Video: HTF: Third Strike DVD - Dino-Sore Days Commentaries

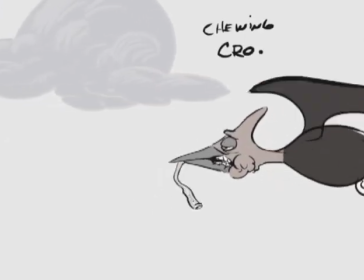12:20 Should we talk about that? Our original intent there was for him to swing across and scream kind of like Tarzan-esque.
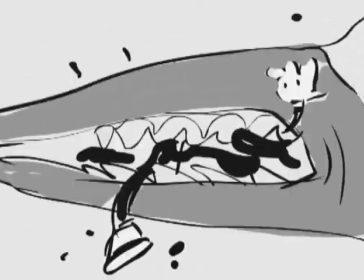12:28 But Lippy thought that would be a little... He'd be better if he stuck his tongue out instead.
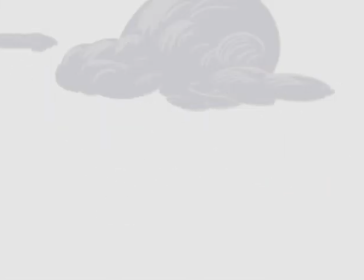12:34 Oh, you're being so gracious. Well, I just thought that we haven't heard from Crow. He doesn't really have a voice.
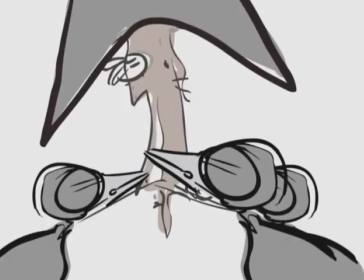12:38 And I thought that that kind of a sound gag wasn't going to play as well as if we could do something with a little more personality and show him to be cocky.
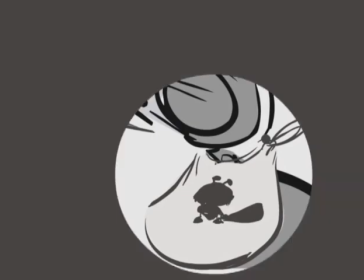12:45 And right at the moment of his extreme cockiness, you know, he gets chomped. So that's about it.
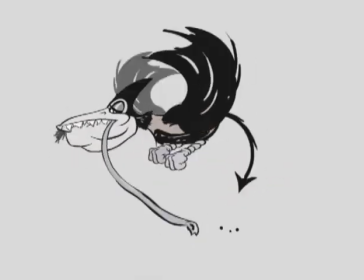12:52 Okay, so here you're seeing an alternative chew on the bird when he's chewing crow. I worked through a lot of these.
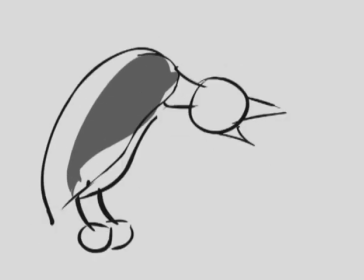12:58 They weren't working very well. And this was actually a vomit reference, which came pretty quickly.
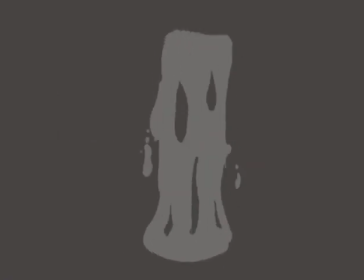13:05 I like the vomit juice. I like this is awesome. That's what makes it.
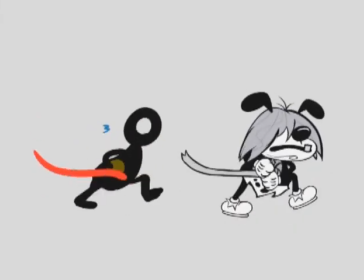13:10 Look for it. Okay, this. Nice.
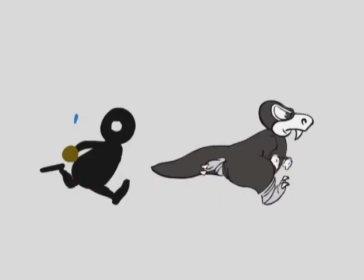13:14 Yeah, this was just a run that I totally ripped off of Richard Williams' animation book, for all you nerds out there.
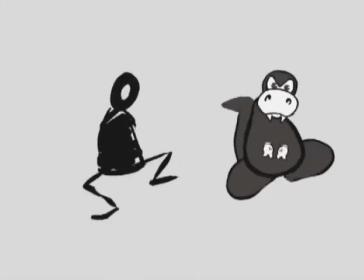13:22 More run reference. Yeah, this is a Bill Teitler run that came down through the ages, some Xerox 20 versions later.
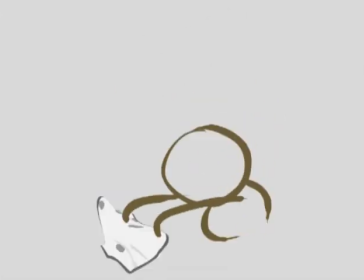13:29 This one I actually did all by myself. Wow. Yeah, can you thank you, me?
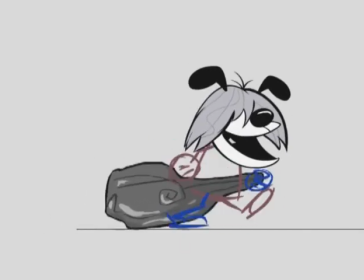13:34 Nice. Yeah, I didn't rip that off of anybody. Nice. I love the club dragging. It's great. I did the club first, as you can see.
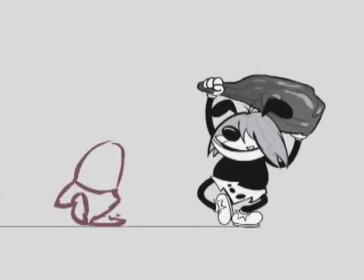13:40 I got that rhythm going, and then I did the body. Beautiful. Yeah, these are all the same way.
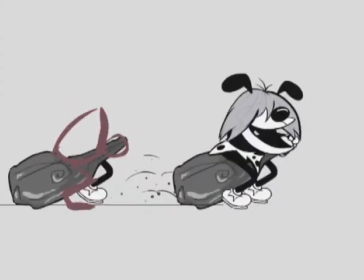13:46 Just trying to get the weight of this guy. These all happened in one day. I got all those things.
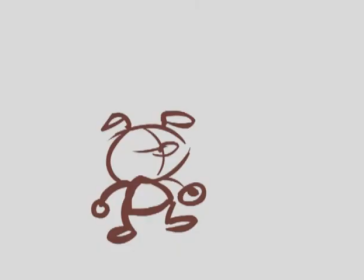13:51 I kind of had a breakthrough where I realized I could actually do roughs before I animated. This is the same day.
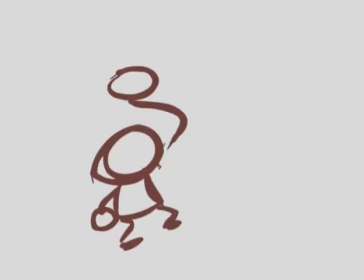13:57 I did all these the same day. And then it was just a matter of laying the flash assets over it. So that worked out really well.
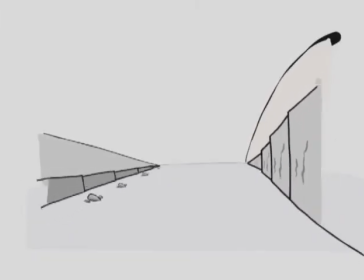14:04 This is a total, total ripoff of Ubba iWorks, and I feel no compunction or shame about this. That was great.
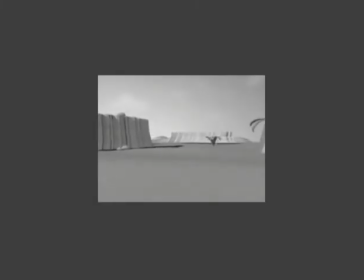14:09 I actually traced those frames. Okay, this is the mighty Ted Pratt's first pass on doing a computer animated background for this opening walk shot that we call the turntable shot. This is a total homage to the early Fleischer films of the 30s, where they would actually create clay backgrounds and walk the animation in front of it.
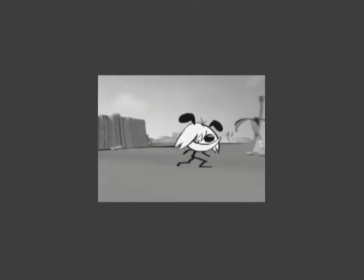14:30 So Ted and I were working on this all the time in the background. Ken and Rhodey were totally nervous about this. They said, lip, it's going to look like a computer background. If it looks like a computer, I have failed, and we won't do it.
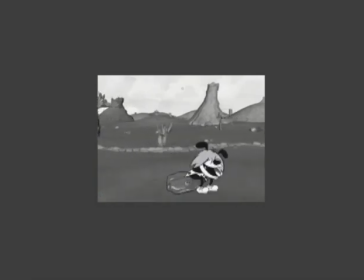14:44 You know, there's only ways to do it. That was the promise. And he was going to give us five bucks. That's right. And a bottle of, you know, sweet juice. But Ted, to his credit, you know, who was learning Maya modeling and lighting on the fly. Ted's a fantastic animator, but had never really done that before. So you're looking at all of the different stages here.
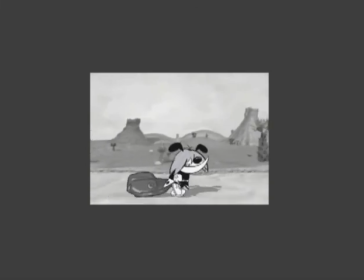15:03 Yeah, and the guy was just,
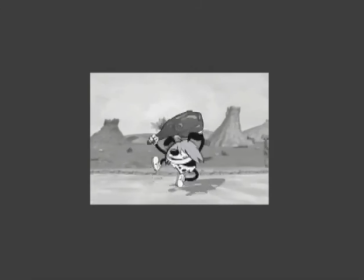15:05 the guy is a total Fleischer freak anyway. so we had a real shorthand going and he knew exactly what I wanted they were the team
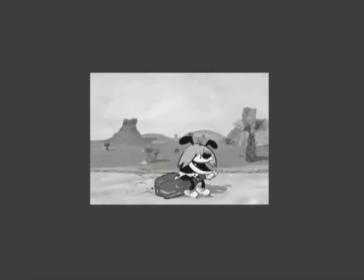15:14 all kudos to him it just looked fantastic it's great people look at it and they don't even know what they're looking at like they'll say is that a painting and then I tell them no we actually did it in clay
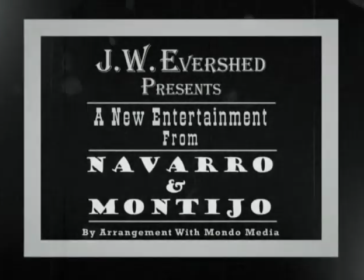15:26 so this is the final
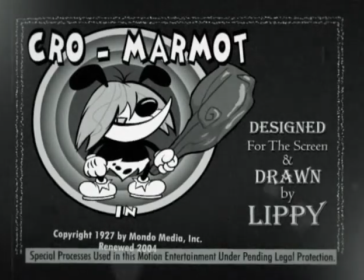15:29 the final production after all that trouble now you're looking at a lot of technique here a lot of old time technique that was done by Peter Herman,
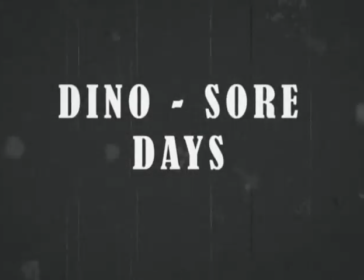15:38 just fantastic After Effects work. This is not just push a button, folks, and give me the old-time look.
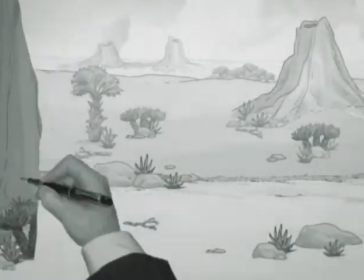15:44 Peter has about 25... That's Lippy's hand, by the way, for you. Right, right, right. My wife took that.
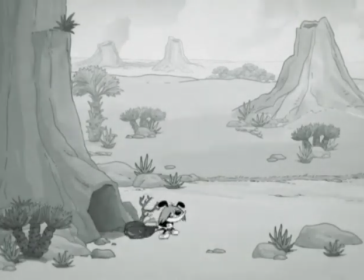15:49 So anyway, I was saying that there's a lot of presets involved, and Peter just did a fantastic job.
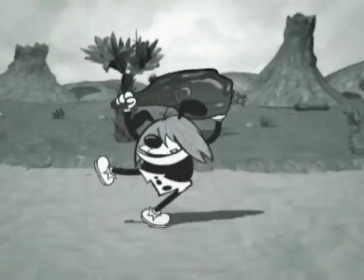15:55 You're looking at Ted's final shot here of the clay background, and...
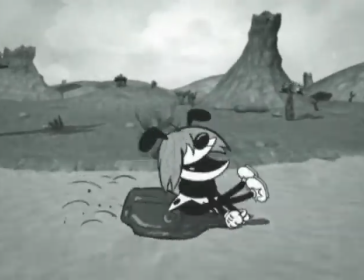16:00 Beautiful. Shadow. Just the way it's flickering, it's just fantastic.
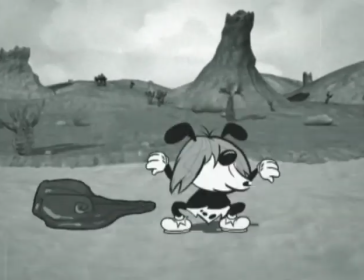16:05 All the flickers, Peter. Of course.
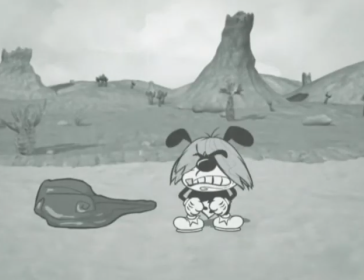16:09 And also, yeah, that's a total another Ub Iwerks ripoff.
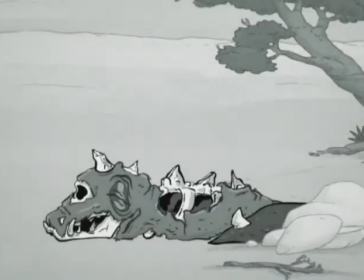16:16 Okay, now look at these beautiful backgrounds by Jenny Hansen coming up here. Jenny Hansen, who you will know is our colorist on the show.
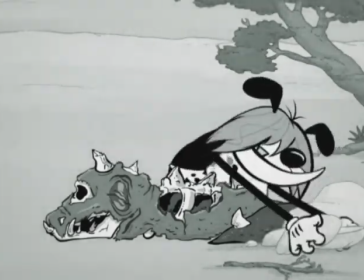16:22 Right. So I gave Jenny a bunch of screenshots from old Ub Iwerks and early Disney and Fleischer films from the late 20s and 30s.
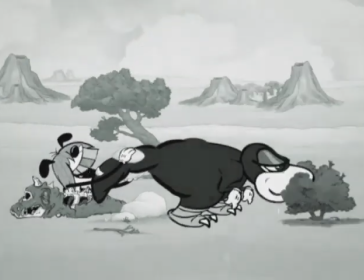16:29 She totally nailed it.